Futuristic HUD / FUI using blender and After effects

Hello everyone, my name is Mr. Popo and we are Popo. This tutorial is going to be cut into two, an After Effects parts and a Blender parts.
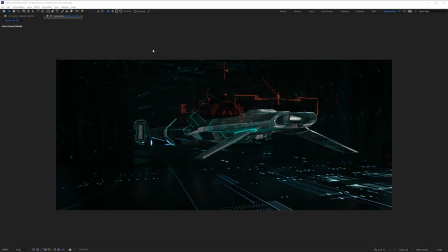Let's start with After Effects first. So here is a look at two frames that we're going to be taking a look at on how to create it inside of After Effects. So we have this really beautiful hero shot, below view of this amazing object with these really incredible HUDs that we can talk about in a bit.
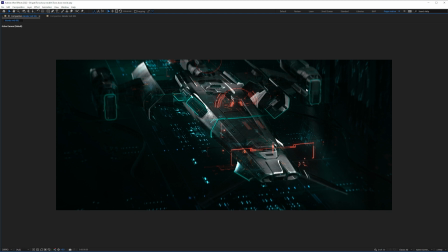And then we have this very Star Wars cinematic Paul Dyson kind of frames where the vehicle looks too big and we have all these HUDs and we feel like we're in a Death Stranding environment done by Hideo Kojima, not Konami. And so this, honestly,
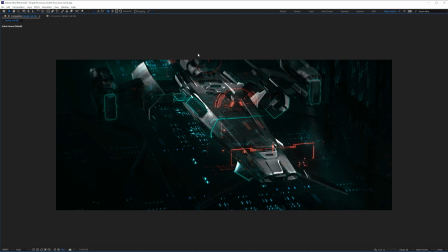I don't think would have looked this great if it's not for the really amazing Toros Kose and Vectorcraft textures.
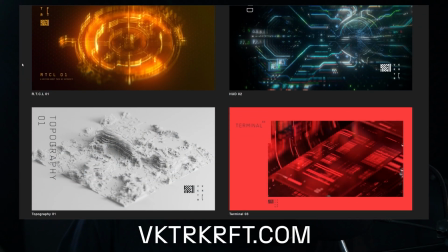And courtesy of him,
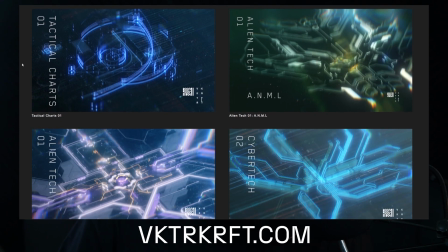I contacted him and they agreed to give me a sample which I can provide to you guys to follow up with this tutorial along with some render passes so that we all can learn together. So big shout outs to Vectorcraft and Toros Kose for the amazing work, for these super highly detailed textures. I think if it was not for them, I would have spent like at least a week or two to just get one texture done, but they have everything set up, Illustrator files I could just bring into Cinema 4D or Blender and just get going. So thanks once again for Vectorcraft. And by the way, this is not sponsored. All right, let's get into the tutorial.
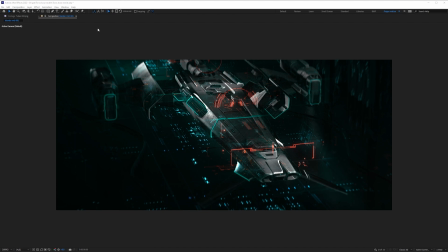All right, for the sake of time, we're just gonna focus on this particular frame.
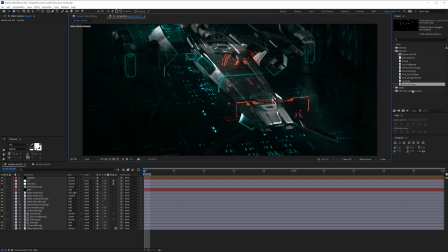So what you want to do, and before we actually start, let's take a look at what we need for this project file. So we would need the beauty, and the reason it's black, we will discuss it later. We will have the cell with the edges.
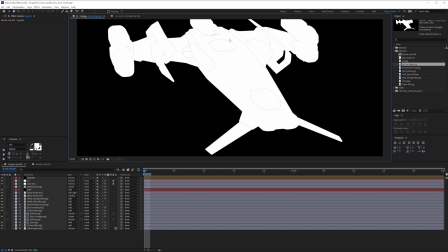We will have the cell only the contour without anything inside. We will have an environment HUD.
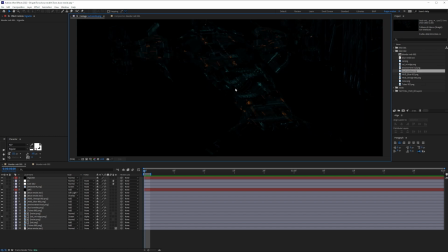There's blue. We have another environment HUD, but this time with a HUD overlay in it.
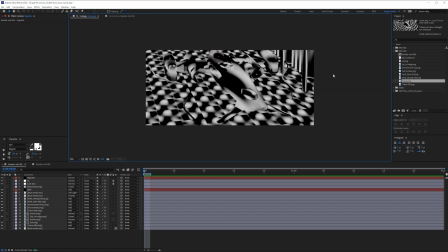We have this HUD blue environment. We have an orange HUD, some noise pattern mask, and of course, to finish it off, we have some tubes.
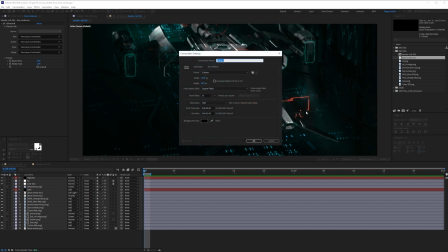So let's start with creating a new composition. So I'm going to click on creating new composition. I'm going to call this tutorial style frame. I'm going to make sure it's 1920 by 860. So those are the dimensions that I've used to render the passes. It doesn't matter what duration because we're just going to focus on the style frame.
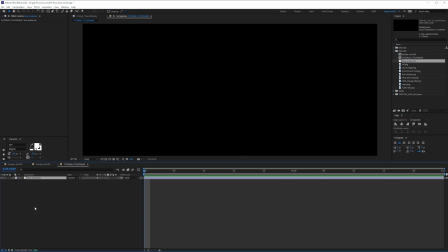Now, first thing first, we're going to bring the beauty mask. So I'm just going to bring it here. The reason I don't see anything here, because this is an EXR file. An EXR file, take it simply, it's a file that has a lot of files in it. So basically it's like a zip file of so many things compressed in one. So you don't have to render a lot of things and see a lot of files.
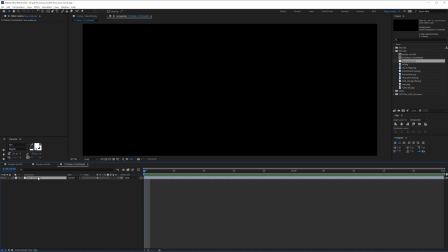Cool. Now that we have everything here, can we see the details in it? Well, there is an effect for that and it's called Extractor. So I'm just going to click it and I still don't see anything.
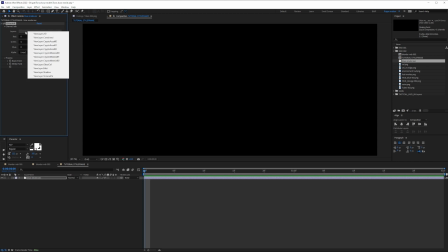But the reason for this is that I need to go to layers and tell it exactly what kind of layer or render pass that I want to choose.
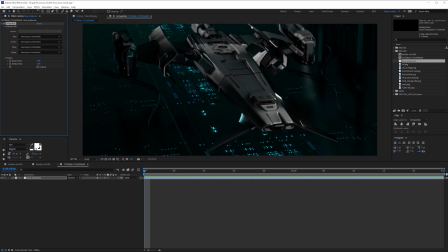Obviously here we're going to go for the combined. So the combined means that you will only be able to see the beauty mask, everything combined.
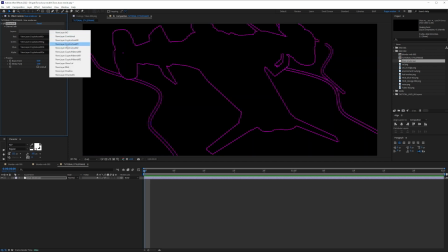If you take a look at some others, you will see some mask. We have some crypto materials.
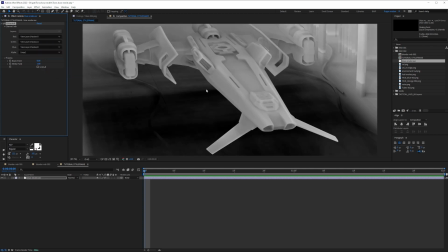We have the glossiness. We have the shadows, obviously. So there is the volume.
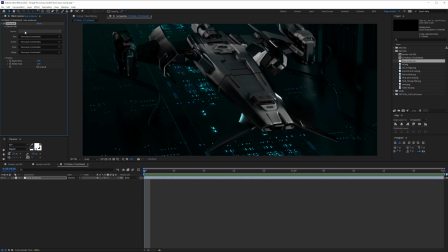So there is a lot of things going on in this EXR. We'll just take the beauty mask first. All right. So that is creating it. Now that's created. Let's focus a bit on focusing. So what I'm gonna do now, I'm gonna choose to create something we call Vignette. Make it comp size, 1920 by 860. Black is good, that's it.
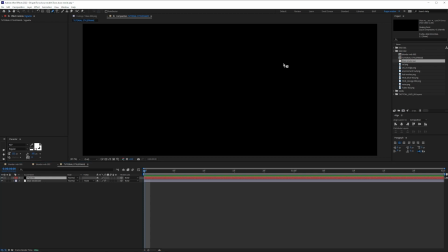Now, what I'm gonna do, I'm gonna create a mask in the area where I want the viewer to focus on, because there is so much light and there is just enough attention a human being can have. So I'm just gonna help him focus on the part that I want him to focus. Obviously, when I created the mask, I only have this thing in the center, but that's not what I want.
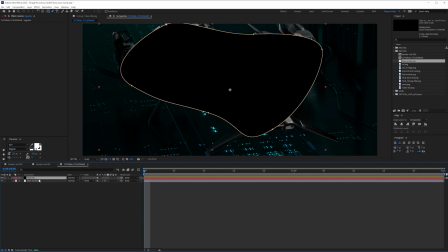I want him to focus on whatever is here. So I'm going to go into mask, press M. Instead of add, I'm going to do subtract.
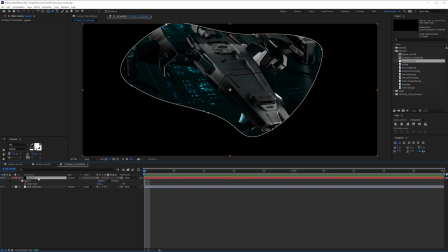So we're kind of there, but everything is blacked out and we have this weird mask. So what I'm going to do, I'm going to go into the mask and really feather it. All right. So that's taking us better. Now I'm just going to go and try to make this as subtle as possible.
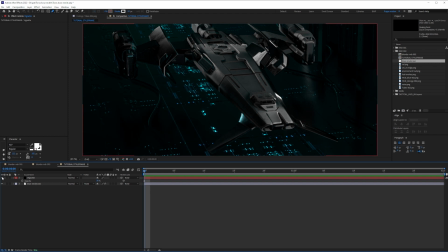So as you can see here, with a slight solid, we're helping the user just focus on the bright areas. Cool.